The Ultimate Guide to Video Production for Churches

that voiceover enhancement right here I'm going to bring my scopes up as well shift command
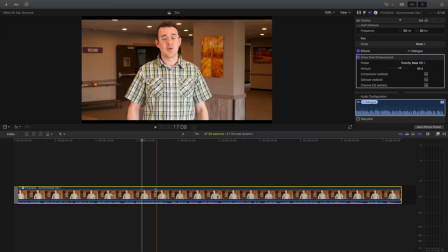2444s
8 for Final Cut Pro so I should be able to see my levels okay so I'm going to level check this real quick.
And you can do that by clicking on the connection link in the comment section.
All right, so it's, it's not bad, but it's a little bit low. So what I'm going to do is go to the compressor here.
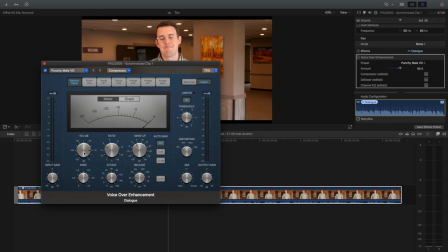2462s
Now the compressor is not engaging until about minus 10, but I don't really want to compress this very much because I want it louder. So I'm going to raise the threshold to minus eight so that doesn't even engage until it's about that loud.
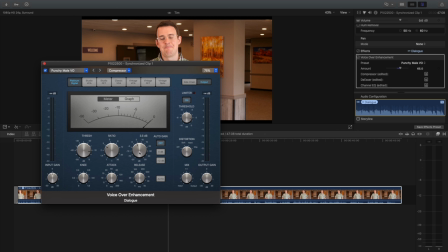2474s
And then I'm going to add some makeup gain. so maybe I'll go up to four, and that should add some volume to this track.
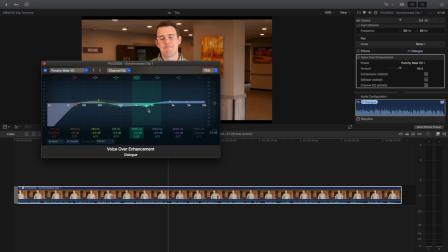2483s
I'm going to just really quickly check the EQ. This is a preset for most male vocals. I kind of like this, so cutting the mud out here. I don't like this 2K on this microphone. I do like a little bit of lower end, and I like some of this,
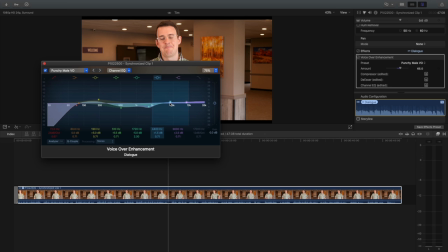2498s
and I'm actually going to pull this down a little bit because there's some buzzing from the lights in this room that we couldn't get to turn off, so I think that'll work all right, right there.
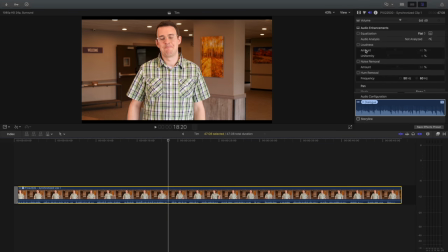2509s
And then to make this louder, because I need to add some volume, I'm going to use the loudness tool, which works also like a compressor, not super aggressive. And that's going to bump that up. And let's see where we are now.
In the comment section, and we'll get back to you and help you get connected.
All right, so let's add a little bit more, maybe 3 dB. And let's see how this sounds.
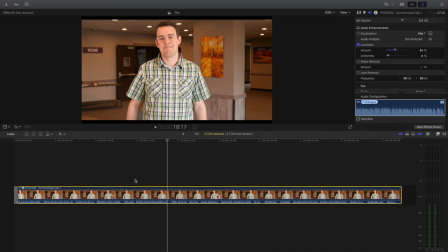2528s And we'll get back to you and help you get connected and serve you in any way that we can.
All right, so it's right about minus six. I don't know about you, but with my nice, you know, monitoring headphones on, I can really hear the buzz of those lights. I'm going to try noise removal real quick. Let's see how this sounds.
In the comment section, and we'll get back to you and help you get connected and serve you in any way that we can. Also, if you have a prayer request today, it's all right.
I think it's better at 50, but it also really changes the voice at 50.
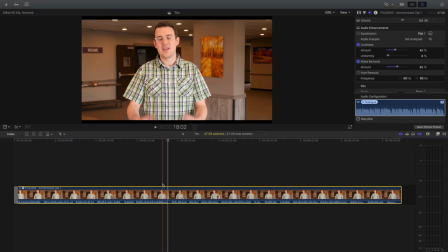2557s
That's pretty good right there. All right, now that I got his voiceover in a good spot, it's leveled, it's EQ'd, it's compressed, and it's sounding pretty good and clean, and I took some of that background noise out, I'm going to go add some music.
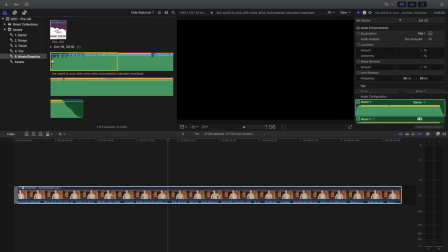2570s
So I have a music and graphics subfolder. This song section works really well, and so I'm going to just, I've already selected it.
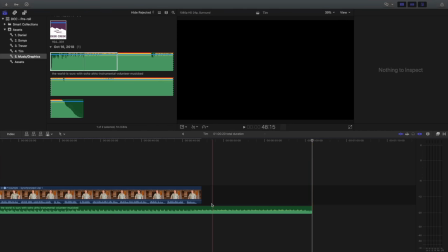2579s
I know it works. I'm going to drop this in, and luckily, this clip is shorter than this music track, so that means I don't have to go loop a section, because right past where I cut this off this song really jams and totally changes character,
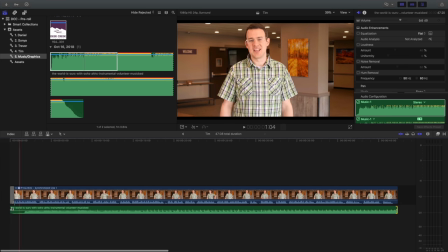2594s
and I don't want that in there. So thankfully I won't have to do much with that. I do want to make it start a little bit quicker.
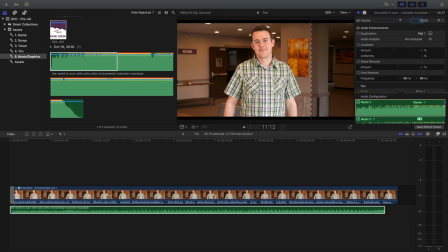2603s
So what I'm going to do to make it fit is I'm just going to go straight to minus 15 on the dB scale there.
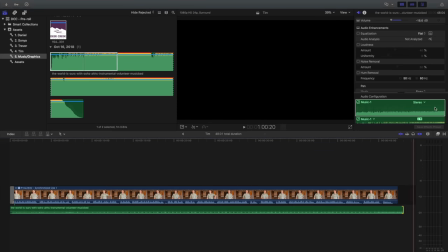2611s
I'm going to stretch this out just a little bit, and then I'm going to EQ the music. So I'm going to pull 2K down and go about halfway on 1K and 4K to just help the voice pop through.
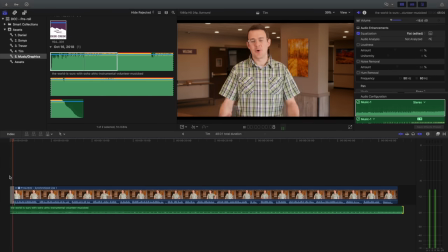2621s
And I'm going to give this a listen.
Good morning, Deer Creek Church. Thanks for joining us online.
All right. It's not bad. I think it's a little bit loud. So I'm going to pull that down just a little bit more.
Welcome to you. Thanks for joining us. We would love to...
Okay.
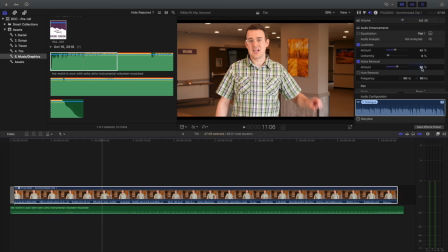2636s
So what I'm going to do, because I hate using noise removal, is I'm going to put this down to 40 and see if I can hear that humming now.
Thanks for joining us. We would love to connect with you and you can help us do that by clicking.
If I really listen for it, I can, but honestly, I have to really listen for it. Most people watching this are not going to be listening for it because they're going to be listening to him talk.
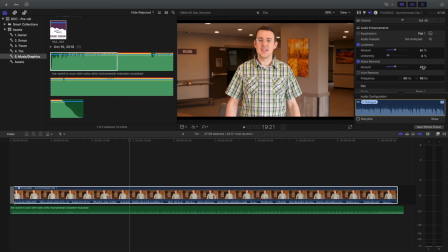2655s
So I think I can get away with pulling this down to 40 because it doesn't distort his voice as much. And I just really hate when that happens. Now I'm going to zoom in here.
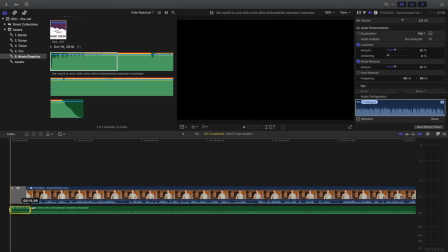2664s
And what I like to do is use R to my range tool to create a keyframe to make this music come in. Maybe minus, yeah, let's try this.
Good morning, Deer Creek Church. Thanks for joining.
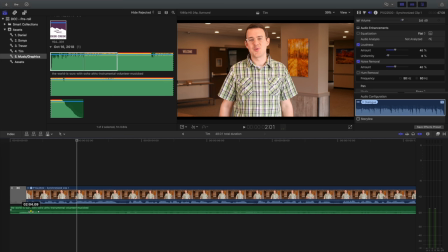2677s
So it's kind of subtle, but what I want the music to do is start off strong, and then when the speaking begins, kind of go to the background. So I spread these out a little bit so it's not so sudden.